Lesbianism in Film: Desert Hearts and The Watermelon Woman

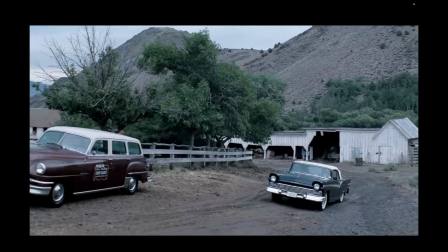The film is cheeky, erotic, and turned a story wrought by desire and anguish into a lesson about the mysterious persistence of true lesbian love.
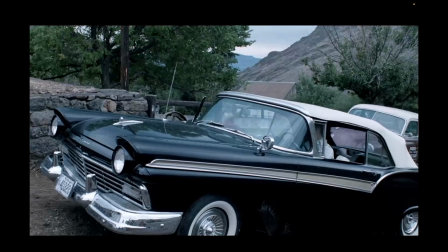Desert Hearts' positive portrayal of this greatly contributed to New Queer Cinema, or the NQC movement as it is abbreviated.
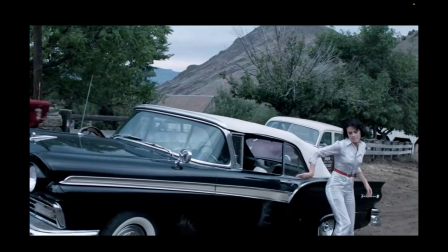Desert Hearts' style.
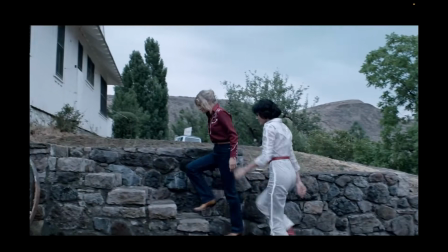To make any story centering lesbians palatable at this time, Deitch made sure her film was nothing short of visually appealing.
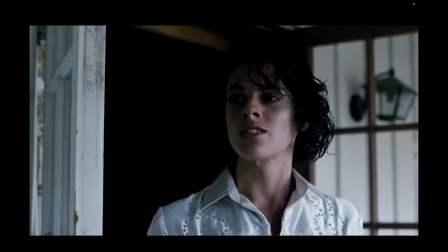Deitch chose to dress the cast in neutral tones. The muted colors fit well with the desert environment and strung the story to its conservative period.
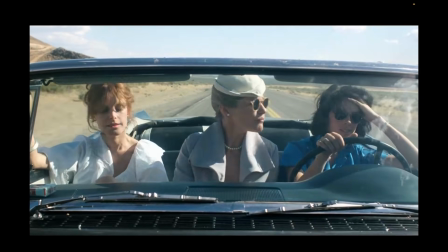But above all, the costume choices helped the actors' faces stand out. They are all strikingly beautiful.
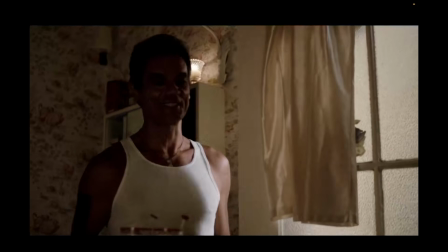Oh, you look like 2 desserts. Beg your pardon.
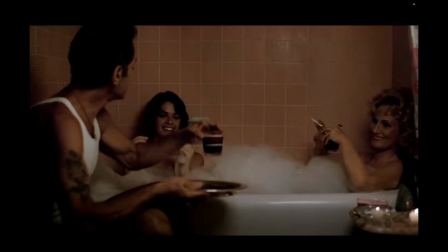You know, sometimes I honest to God wish I knew what it felt like to be a gorgeous woman.
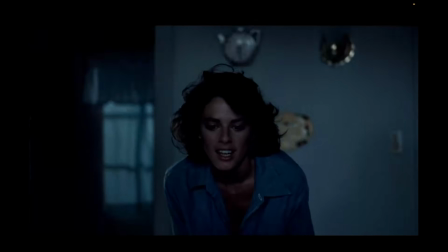Andrea Weiss makes an excellent point about the integral element of aesthetic appeal in Desert Hearts in a 1986 issue of Cineast.
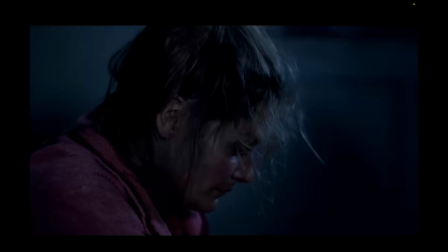I believe her words may give us a little insight into the film's mainstream success.
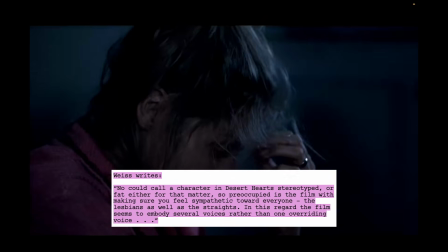Weiss writes, quote, "No one could call a character in Desert Heart stereotyped, or fat either for that matter.
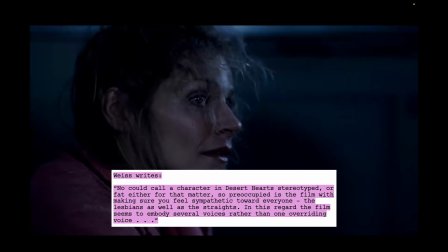So preoccupied is the film with making sure you feel sympathetic toward everyone, the lesbians as well as the straights.
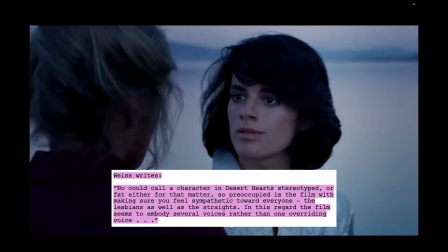In this regard, the film seems to embody several voices rather than one overriding voice."
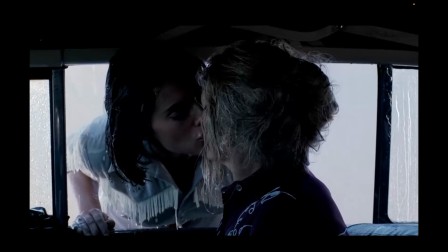End quote. Desert Hearts offered something general audiences could root for, and did so by engaging our eyes.
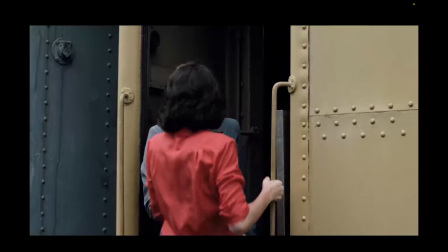There's nothing to wince or squint at. It's shot beautifully, lit in lots of natural light outdoors and soft ambient light indoors.
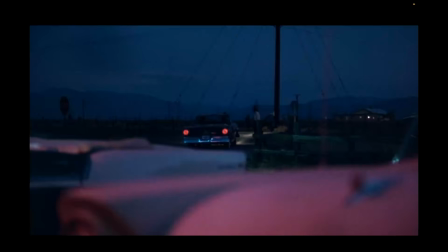The dusty appearance makes every image easy on the eyes. The Hollywood shooting style makes the story predictable and digestible.
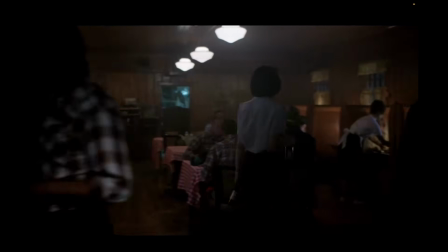And the film's cast is noticeably homogeneous in background, composed of mainly white Americans.
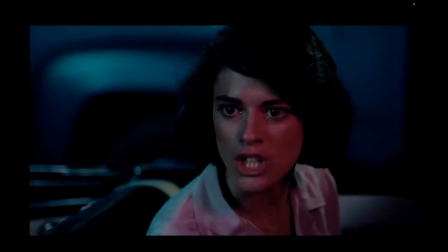This detail strips the story of other political tensions. A story that does choose to work through these tensions is The Watermelon Woman.
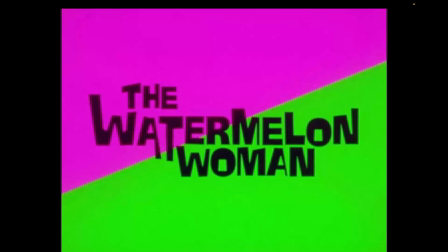The Watermelon Woman.
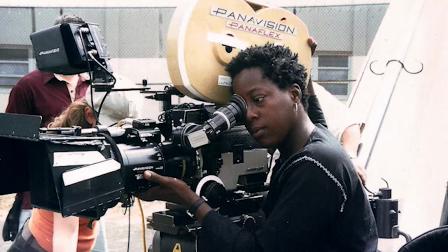The Watermelon Woman is an original piece. It's a romantic comedy and drama all about lesbians.
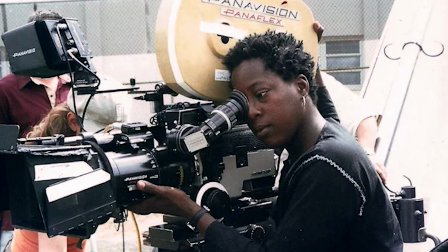It was written, directed, and starred in by Cheryl Dunye. The film is a first of its kind, the first feature directed by a black lesbian.
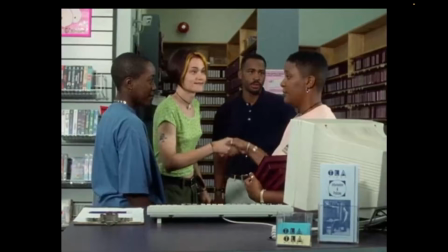The Watermelon Woman takes place during the time of its release,
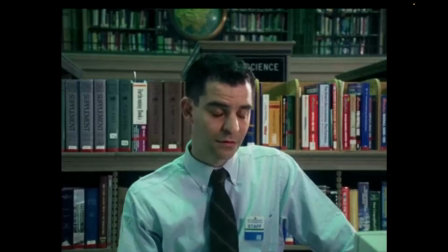1996, and contrary to Desert Hearts, Dunye's story thrives in its urban setting, Philadelphia, Pennsylvania.
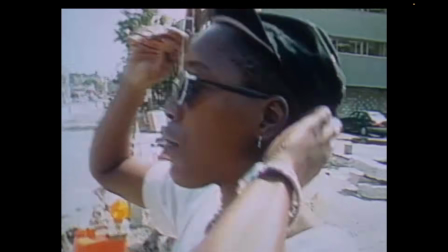The story centers around Cheryl, an amateur documentarian who works as a video store employee.
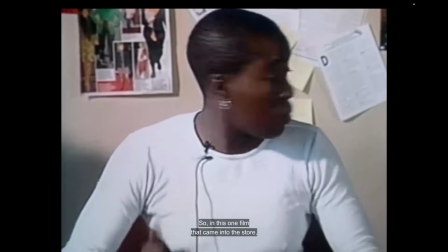Audiences see the ambitious filmmaker transform in her journey to research and develop a documentary about Faye Richards,
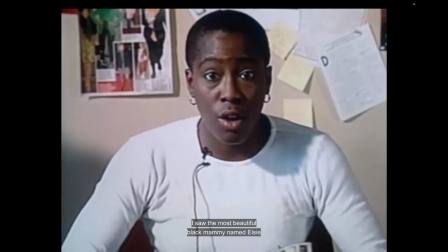a black actress well known for playing the role of the mammy in 1930s Hollywood films.
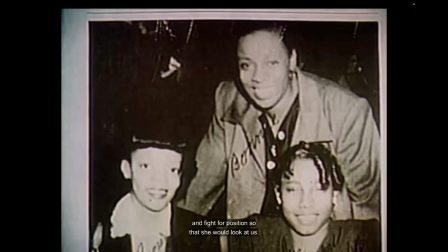Dunye's seemingly authentic archival footage of Faye Richards was paramount to the reception of the film.
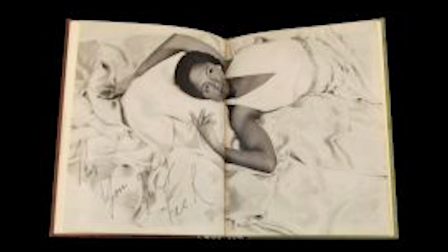It's important to note upon its release, many audience members watched the story unfold, believing Richards to be a real historical figure and icon to black lesbianism.
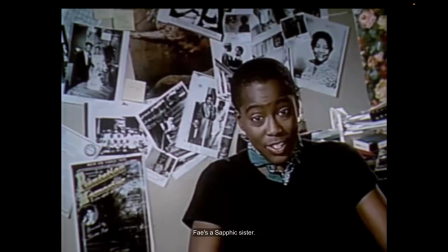Can you believe it? Faye's a sapphic sister, a bulldagger, a lesbian. Oh my gosh, I knew something was up when I saw Plantation Memories. But with Martha Page, Faye was really swinging back then.
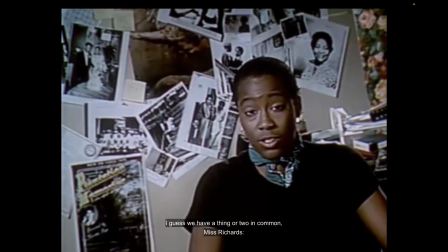I guess we have a thing or two in common, Miss Richards. The movies and women.
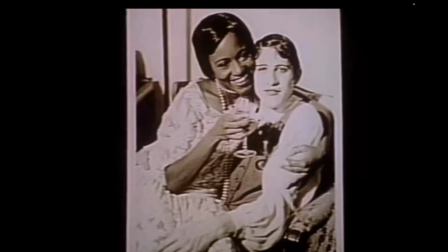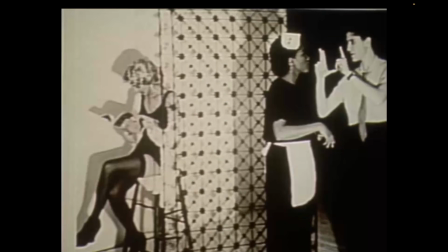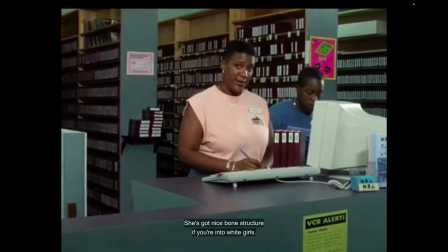Here, Dunye is not posited as an isolated lesbian confused and on the brink of her coming out narrative.
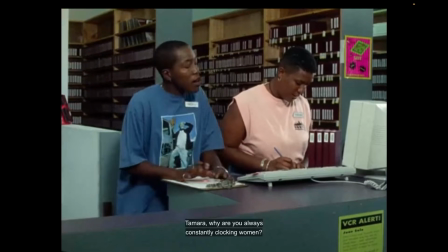Instead, she surrounds herself with a queer family and shows determination to uncover more queer representation from the past.
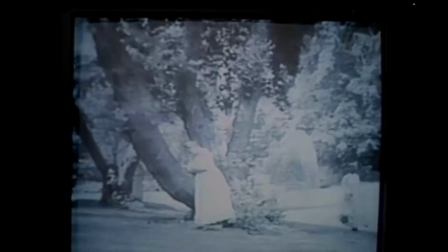Dunye uses Faye and her own self-insert character to explore themes of the Black American identity and delineate the cross-section between that and the lesbian identity.
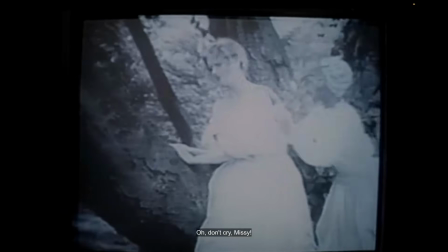She does this by drawing several direct parallels between the characters' queer interracial partnerships.
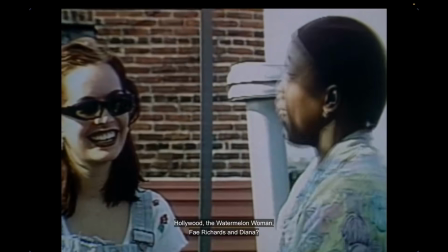By understanding Faye Richards, Cheryl understands herself and her own prevailing struggles as a black lesbian.
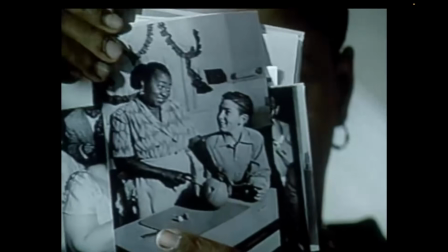But by the end of the film, Dunye reveals Faye Richards to be a fictional figure.